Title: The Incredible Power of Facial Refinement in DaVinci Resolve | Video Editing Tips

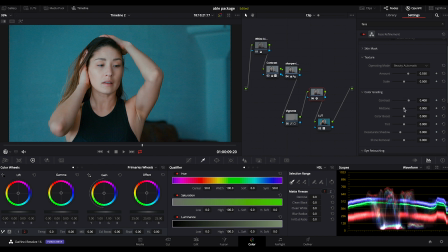497s
Put contrast back into the whole face to make it a little more punchy. Maybe add a little bit more saturation. And again, leave sharpening alone with the eyes, but yeah, I'm able to add, you know, 0.2 of brightness and
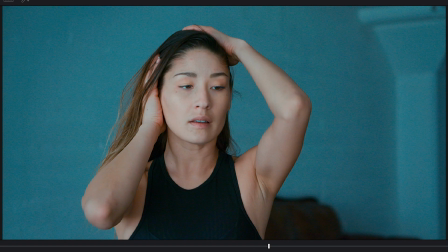517s
0.08 of lightness. It's taken out of the kind of imperfections on her skin and just made a really beautiful effect.
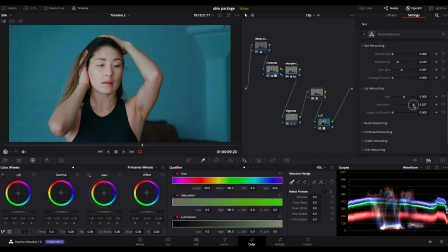525s
So this is where I can, you know, give her lipstick or take lipstick away. I can smooth the upper lip, not that she needs it. If I put my saturation all the way up, I can, you know, change the color. These aren't perfect, you know, the computer's making its best guesses. That would be a really tough shot to track otherwise.
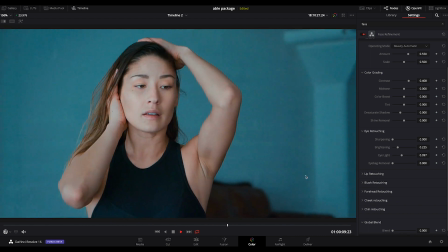544s
There might be too much on the eyes there. They've kind of lost their dimension. It's not the eye light, it's the eye brightening.
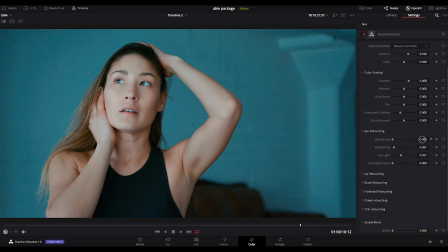550s
Sharpening almost always looks terrible. But I think just a little brightening is great.
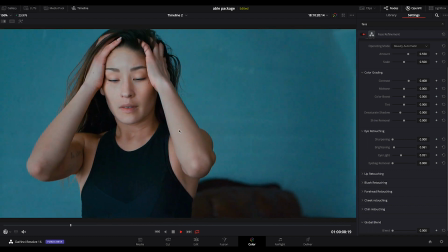555s
It's just, for me, giving it so much, directing the eye so much more to where we want the viewer to look.
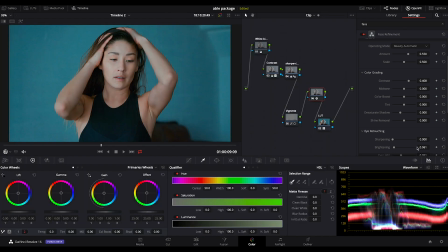563s
And the real coup of this program is that it does so without you needing to be a very good colorist, without having to know DaVinci that well. It really is, it does a lot of the heavy lifting for you. So that's the face refinement tool in DaVinci Resolve Studio. You have to do the $299 upgrade, either in the Mac store or to get a dongle to get face refinement. So you won't find this in the basic free version. But as we covered, it's incredibly useful for a lot of applications. And since faces are a thing that you're always really working with in color grading. It just makes your color workflow a lot quicker, a lot easier, and a lot more professional. Thanks very much for watching. I will see you next time.